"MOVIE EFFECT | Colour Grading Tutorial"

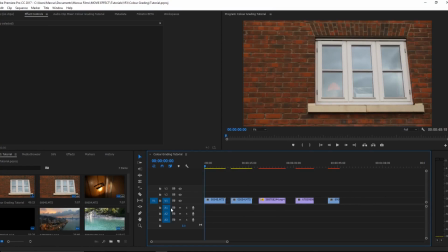[0:00]
Okay, so today I'm going to be going through my colour grading process.
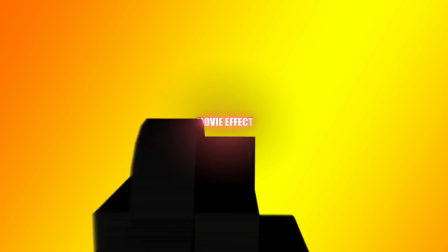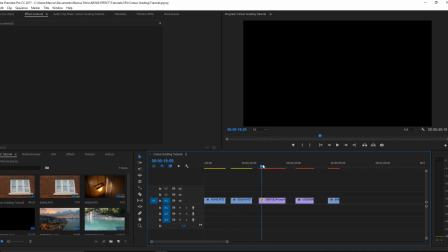[0:12]
Here I've got 5 clips of just some desert here,
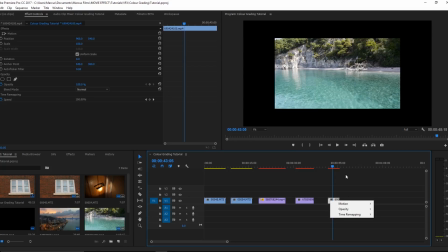[0:18]
time lapse of a city here, and a river that's not at the right frame size, so we'll just quickly set to frame size.
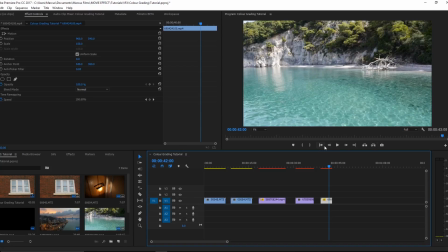[0:25]
Lose a bit of quality there, but it's okay because this is just a tutorial.
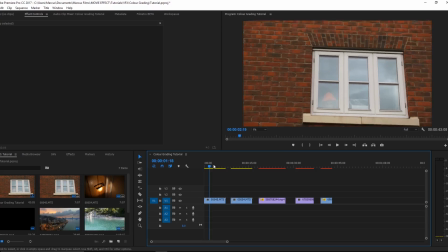[0:31]
So to get things started, we're going to start with this clip, and
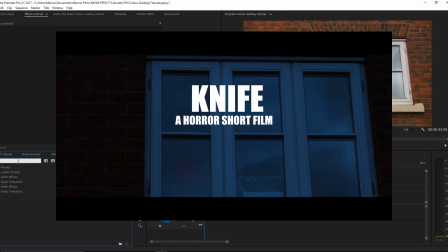[0:36]
this was actually shot for my short film Knife,
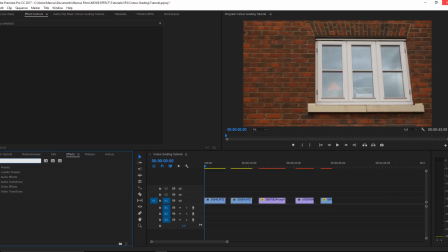[0:41]
and in this part it was actually a kind of night look, so we're going to try and replicate a sort of day to night here. So the effect you're going to need is Lumetri colour, and now what you could do is just grab this and apply it onto the footage, which is fine, but I'm just going to delete that
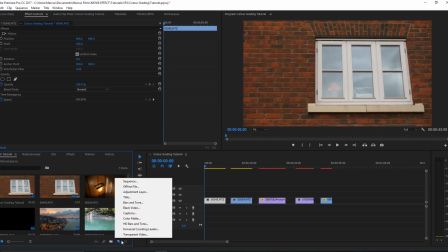[1:00]
because actually I'm going to click on this new thing here and then adjustment layer and click OK,
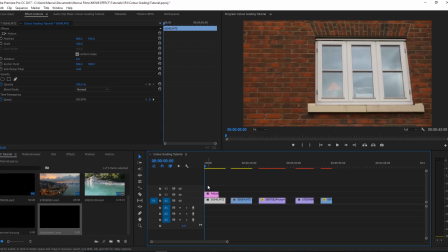[1:06]
and now I'm going to drag this onto the top of my footage, stretch it out to the same length, and we can edit this, and whatever we do to this will happen to the one below.
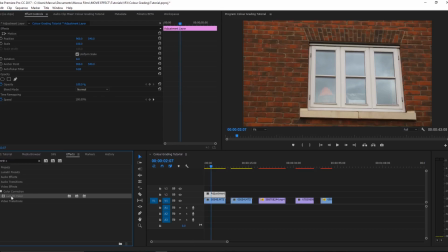[1:19]
Oops, I mean to do that. So now when we go into effects and we put a Lumetri colour onto our adjustment layer, if we just go into basic correction, you can see that this is affecting the layer below as well. And you can put multiple layers underneath it, you can stretch it off so it goes on this clip as well.
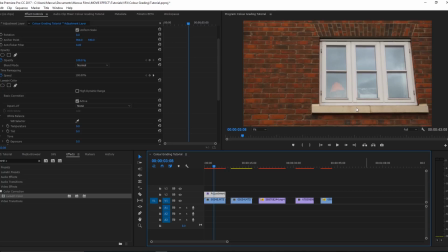[1:39]
So that just gives you an idea of how that works. So if you have a LUT pack, you can click Input LUT, Browse,
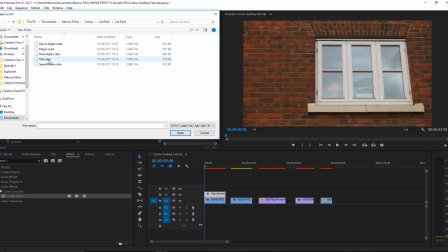[1:51]
and I'm just going to find mine here in Colour, LUT pack, and I actually have a day to night LUT, and if you want to find that, there'll be a link into the description where you can get that for free.
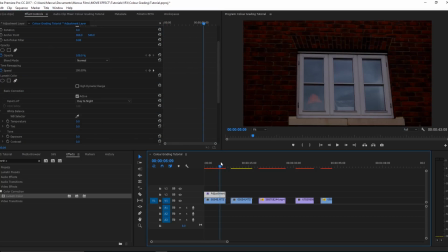[2:03]
So I'm just going to double click this, and you can see now we have a day to night look, but it's really bringing out the reds, and I don't like that much.
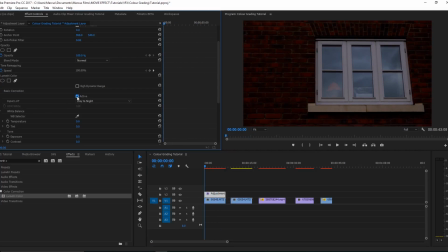[2:12]
So you can see it's making a bit of a difference there. So we're going to still do some changes down here because a LUT is not a finished look.
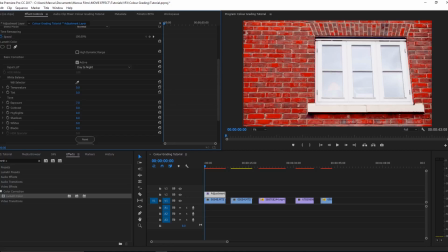[2:22]
You need to still tweak things to try and get the perfect result. So we need to do some more.
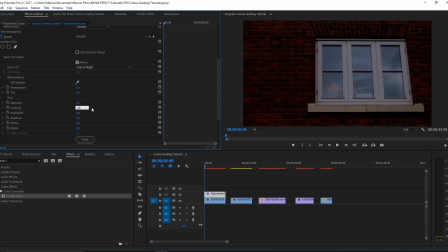[2:29]
So I might add in some more contrast to make it look a bit darker. That looks quite cool. I want to take the temperature down a little bit to make it a bit cooler.
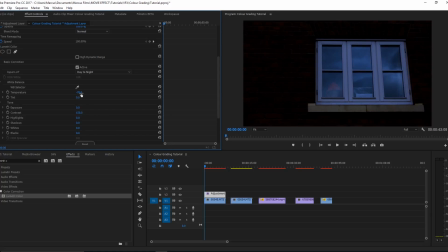[2:46]
So that actually looks really good. I like the reflections that we're getting, so let's just take that to a nice -80. And we can take the highlight. If you see, if we push the highlights up, it creates a sort of glow there that doesn't look very realistic.
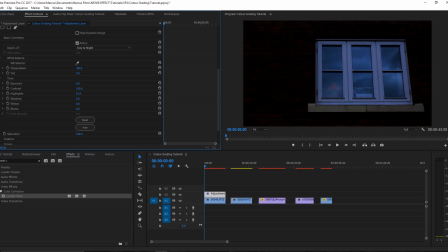[3:01]
But I do want to sort of emphasize the highlights because that is where the main action is, and our eyes will be naturally drawn in to the lighter areas. So by boosting this lighter bit here, we bring our eyes to this sort of figure in the window.
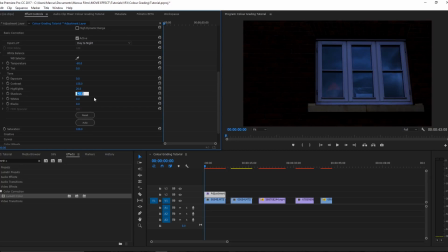[3:19]
Shadows, I always like to crank these down quite a lot, so maybe -30, because that gives us nice deep shadows, which looks really good.
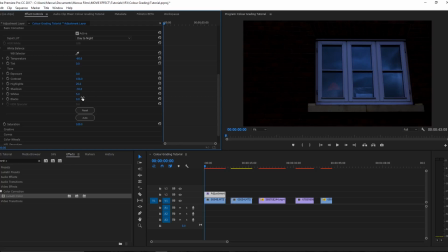[3:32]
Whites, we'll push them up a tiny bit, so maybe like 5, and blacks will take down quite a lot to -20, -15, and that's looking pretty cool. We've got quite a nice cinematic look.
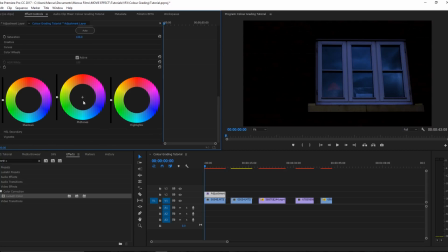[3:48]
We can go into our colour wheels, and we can now work on the shadows, midtones, and highlights. So in this particular thing here, I'm going to amp up my highlights a bit and take them towards a sort of warmer look, and that looks quite cool.
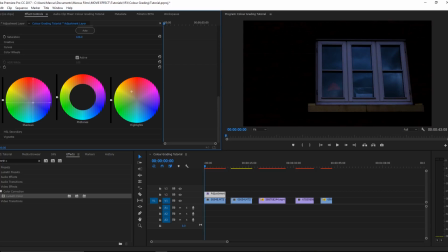[4:07]
Midtones we'll just leave where they are for now, and shadows, I like blue shadows, that's a bit too much, so we'll drag that down a bit so it's not as strong, if we can select it. Oh god, that's a bit too much.
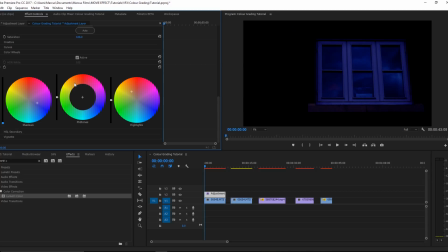[4:22]
There, and then drag this down so it's not as intense, and actually drag this back to the middle a bit more. And we'll make these highlights more intense because there isn't much light in our grade.
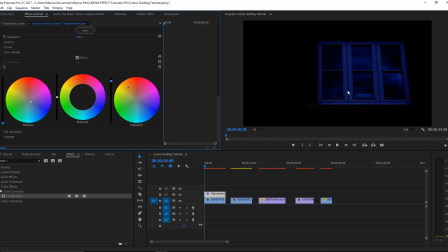[4:42]
But you can see we've got a really cool looking look, and you can just about make out the figure there. Mid-tone, since it's quite dark, I'm going to boost these just a little bit, adding a bit more orange.
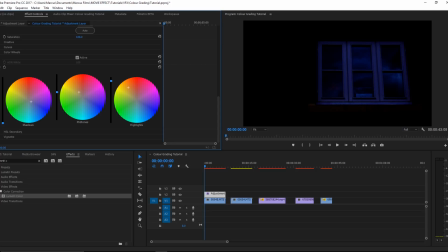[4:54]
That looks good. And then we'll move this up slightly to get a nice warm look over here.
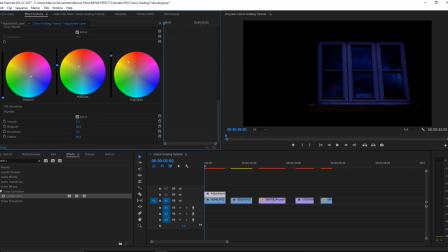[5:03]
We can add a vignette, so we'll turn that up a bit. And this, oops, turn it down, -5. And basically this will darken out the edges of the screen. Again, bringing your eyes in to the action, so we're focused on this midpoint here.
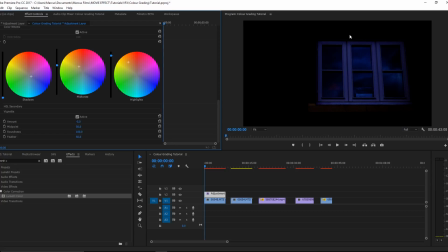[5:23]
Roundness, I like to move that up because I quite like a round vignette, and feather, it always looks a lot better when you've got a lot of feathering because it blends into the piece. And vignettes only work if you can't see that they're there.
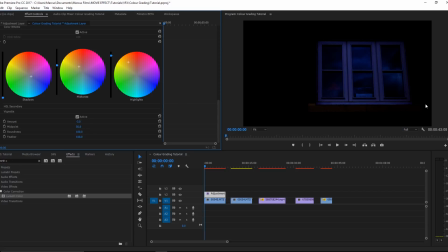[5:37]
I'm going to actually turn this to -3 because we've literally completely blacked out the corners here. Another step that you can do to make your piece look, or your clip look loads more cinematic, is to use black bars.
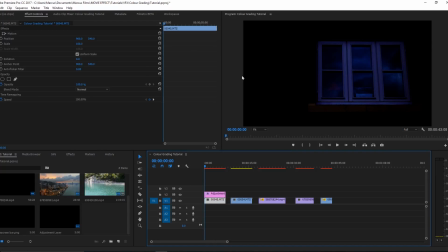[5:52]
Now the normal way to do this would be to edit the size of the frame, but I have a perfect image of black bar, and if you Google one you can probably find one as well. It's a bit small, you can see if we just turn that off, it's too small.
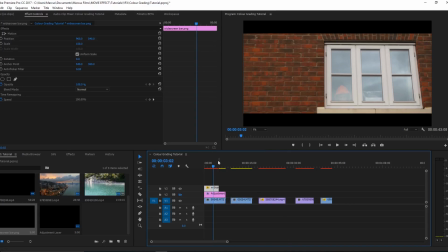[6:11]
So we need to right click on it and go set to frame size, and the quality of that doesn't matter because it's just a black bar. And it's quite hard to see it, but you can see the difference that makes,
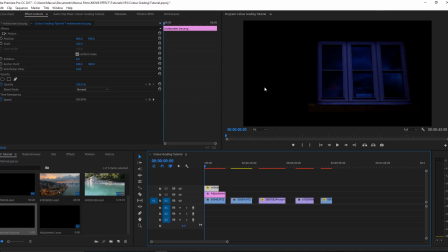[6:23]
and it just makes a nicer shape to your clip. So that looks quite cool, and we'll just make that the same length.
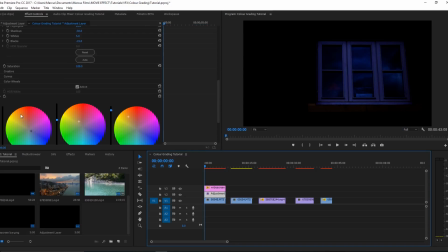[6:35]
So going back into Lumetri, that's really all we need.
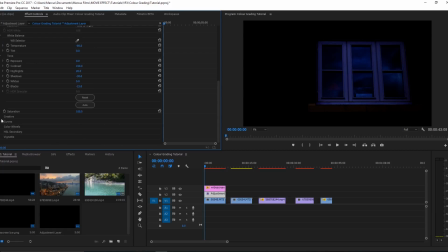[6:39]
You can use a curve, but normally I just use the colour wheels, and that works quite well for me.
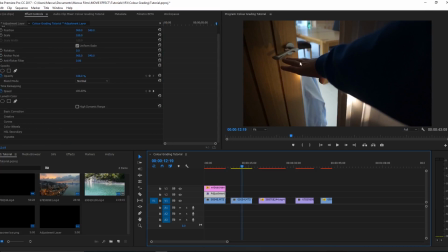[6:46]
So now we'll move on to our next clip, which is quite a different clip. It's also for knife, and this time let's see what we can do with it.
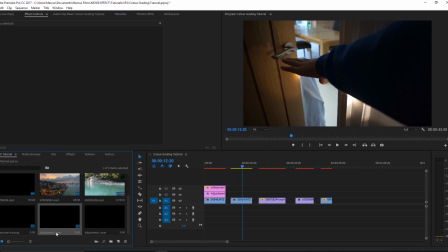[6:58]
So we'll create another adjustment layer. You might want to rename these just to keep organised, but nobody ever actually does that.
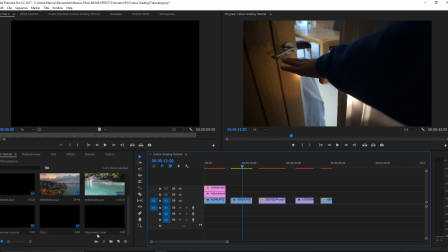[7:07]
So I'll name that one Clip 1, because that's the first one. Name this one Clip 2, and then we'll use that here, like so. And then we will add Lumetri Colour. And if you do type in Lumetri, you see all these
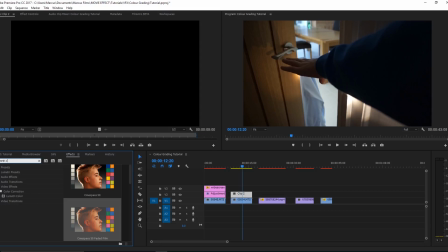[7:26]
LUTs already inside Premiere, so you might want to have a go at trying out some of them.
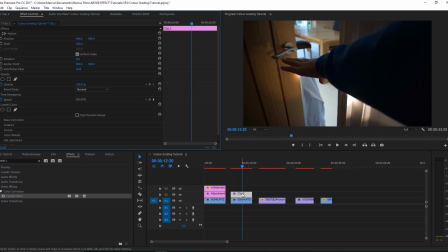[7:32]
So we'll just apply that to that, go into Effect Controls, and we can start tweaking it.
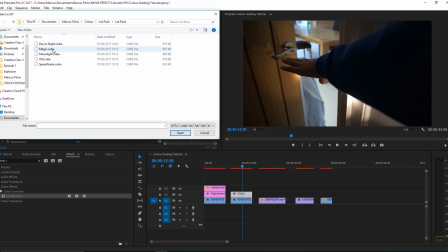[7:38]
So in my LUTs, I'm going to browse. For this, I quite like this magic.
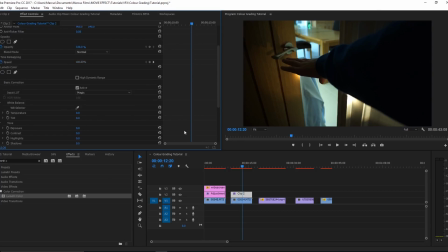[7:45]
It looks kind of greeny. I like the tint on that. So tint will actually emphasize the green just a little bit more by turning that to -10, because tint is green on the low end and purple on the high end.
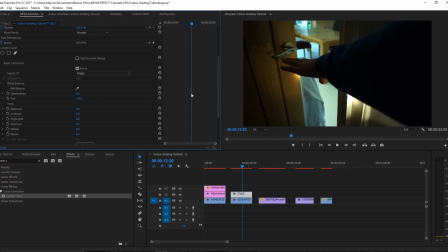[8:00]
Temperature is cold blue down here and orangey hot up here in the high end.
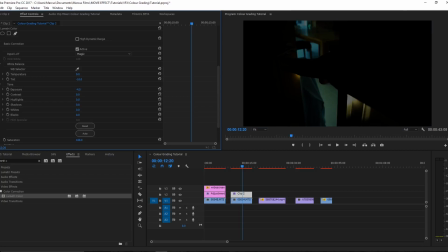[8:08]
Exposure wise, turn that down a bit, not that much, maybe -1.